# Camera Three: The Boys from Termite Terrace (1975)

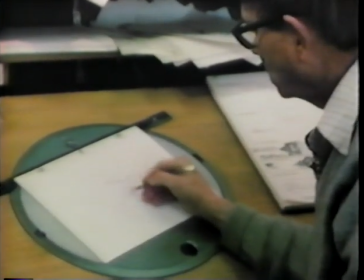[46:04]
So what I did in this case was to try to figure out a character that was starting with a mouth, because he's a singing frog,
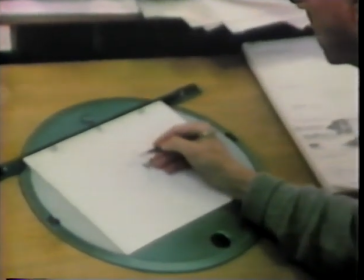[46:11]
and he's also rather cocky.
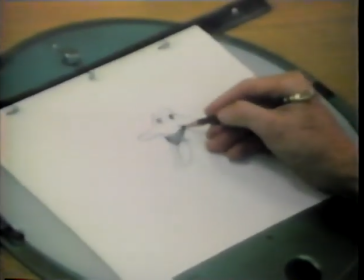[46:13]
When he sings, he's a straight frog until he starts to sing, and then for a short time he becomes this mad guy, and he wears a top hat,
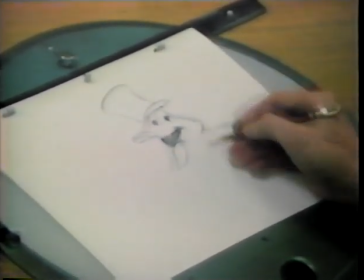[46:25]
dances along.
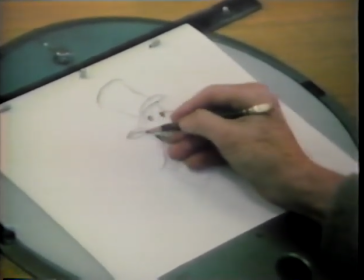[46:26]
But you'll notice that he doesn't separate, his head doesn't separate from his body, which is true of most of the frogs, and of course all reptiles when you come to think about it.
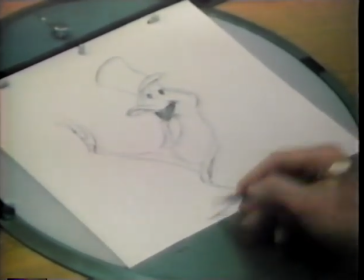[46:36]
So he danced sort of like this, carrying a cane in the old-fashioned vaudeville way.
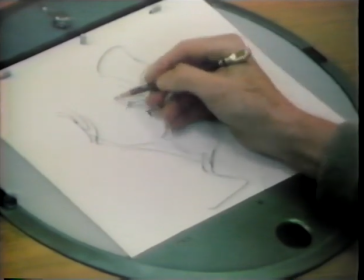[46:44]
This would be the cane coming through here. And then usually your fingers are tapping your hat, the old vaudevillians did.
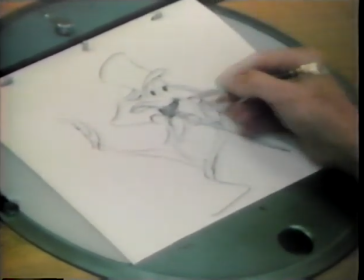[46:52]
So basically this was the way the character worked when he was in action.
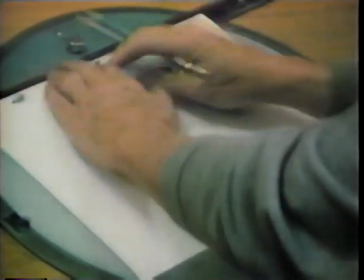[46:56]
When he wasn't in action as a dancer and singer, why he was at the beginning of the picture, he's just a plain old frog,
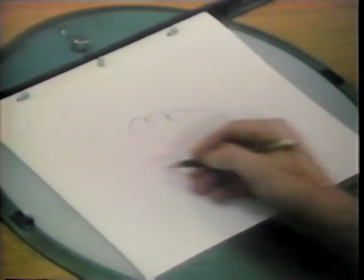[47:04]
which is a big, massy kind of a thing like this.
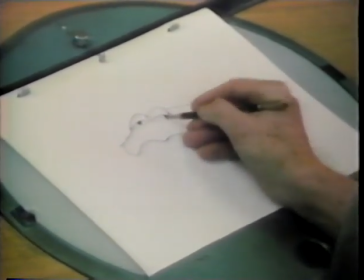[47:09]
You may notice that frogs are wall-eyed too. One eye always looks slightly away from the other, and they have this kind of a look to them. But they certainly don't look like they're going to do this, which is what he does. He goes from this action to this action, and that was the whole point about the frog. A real frog who suddenly jumps up and sings and dances.
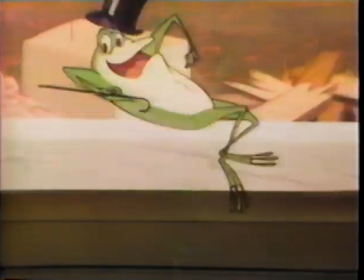[47:33] Hello, my baby. Hello, my honey. Hello, my rag. I'm gal. Send me a kiss, my wire.
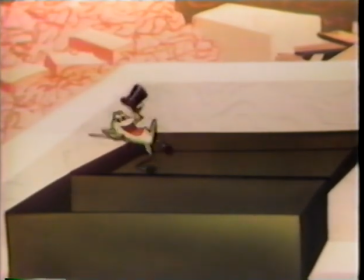[47:41] Baby, my heart's on fire. Honey, you lose me, then you'll be left alone.
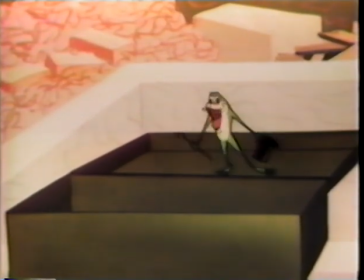[47:47] Oh, baby, telephone and tell me I'm your own.
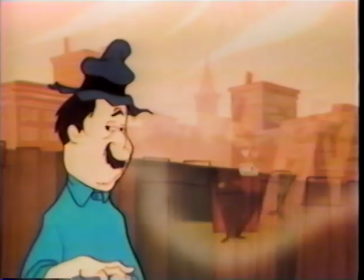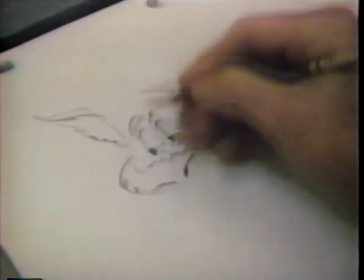[47:59]
One of the greatest series of animated cartoons ever made are the Roadrunner and Coyote series devised by Chuck Jones.
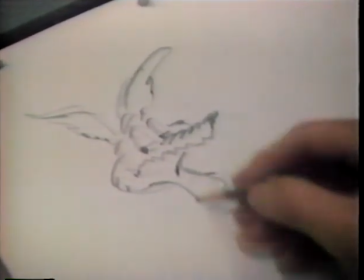[48:05]
The coyote looks sort of like Bugs Bunny to start with, and but he's got a real long nose.
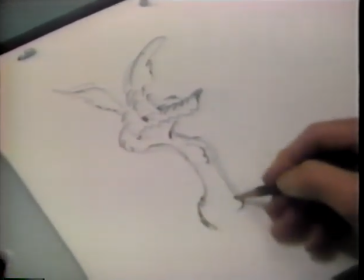[48:11]
If you want to make somebody that looks starved, you take this, again, the same old pear shape, but it's a kind of a withered pear. And he's always looking sort of faintly disgruntled.
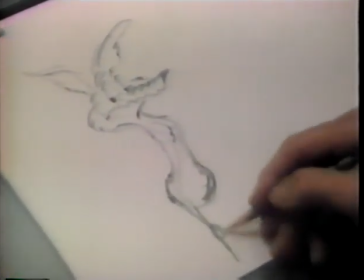[48:20]
Well, I'll put it this way. As someone said, if he's not disgruntled, he certainly isn't gruntled.
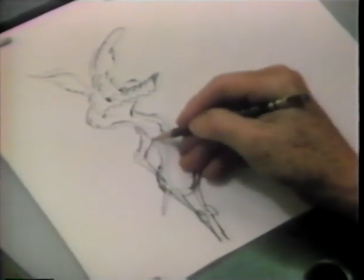[48:26]
The less that a person has to offer in the world, very often the more elegant the postures are.
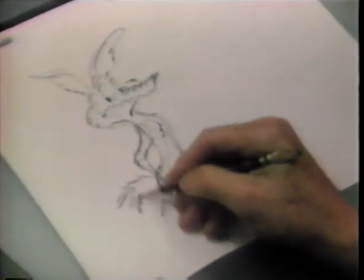[48:33]
So you find a guy like the coyote, who is a pretty scrabbly guy, and probably the only animal in the world that has both kinds of tics.
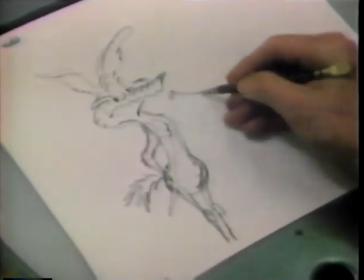[48:39]
A facial tick and the kind that carry Rocky Mountain spotted fever. What the hell, I'm putting a carrot in his hand.
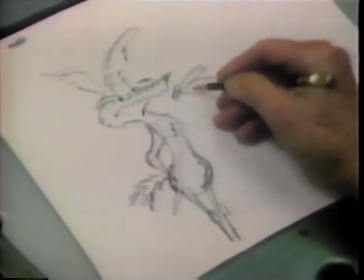[48:45]
That won't do, will it? Well, let's just say that he's saying hello in his own language.
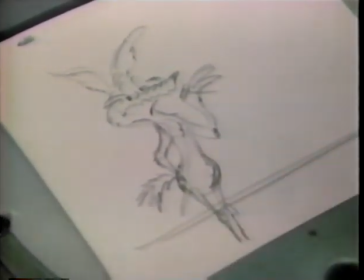[48:50]
In the background, you put a roadrunner,
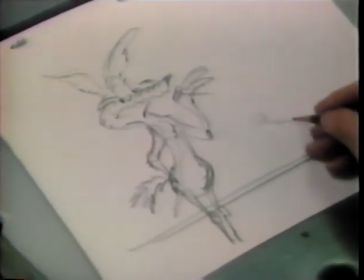[48:54]
who also is based on the same principle, the little head, long neck, slightly pear-shaped body, tail up like so.
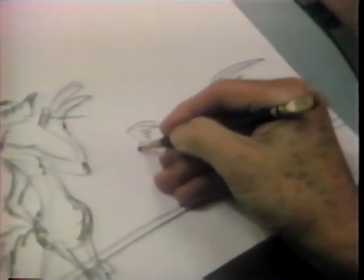[49:05]
The real roadrunner erects
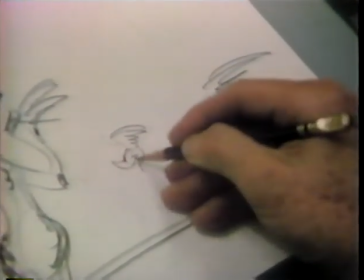[49:09]
this comb of his only when he's going to fight or kill a rattlesnake or something, which they do.
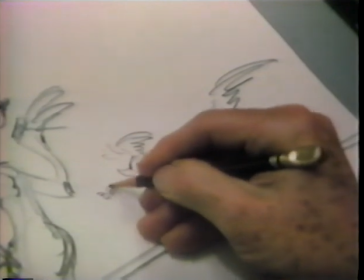[49:14]
But I kept it up all the time. And the beep beep, which is the only thing that's ever heard, is on these cartoons.
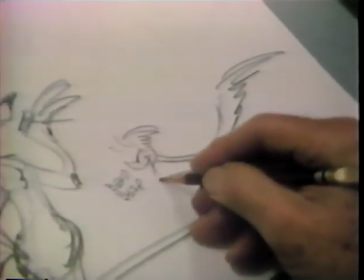[49:21]
So, like so, and then you bring the long legs up. They're sort of like flying fish of the land, the roadrunner is.
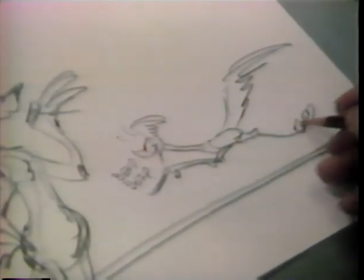[49:29]
An animal that goes at tremendous rates of speed, but really can't fly.
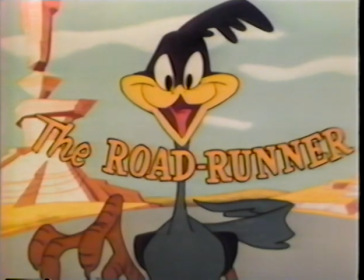[49:35]
They can only sail.
Beep beep. Beep beep.
This is the way this gives you some idea of how the character developed.
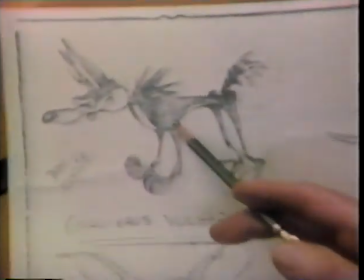[49:43]
The original coyote was a four-legged animal who was like this, and we tended to call him Don Coyote.
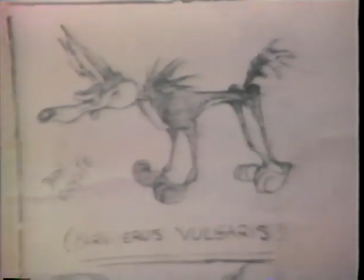[49:50]
Fortunately, we didn't.
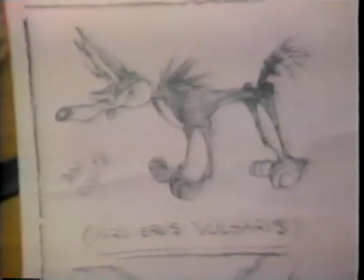[49:51]
But we were using the Latin description of him, Carnivorus vulgaris, and the roadrunner Accelerata incredibilis.
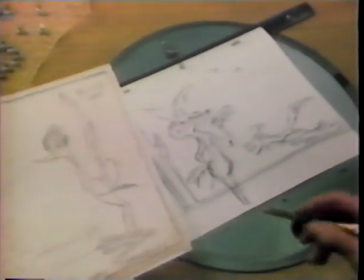[50:00]
But you can see that he changed an enormous amount.
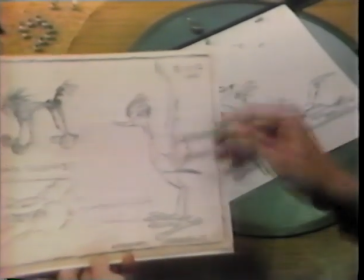[50:03]
This looks more like the real bird looks, but he gradually became a little different, and this was awkward to animate, and it didn't look right.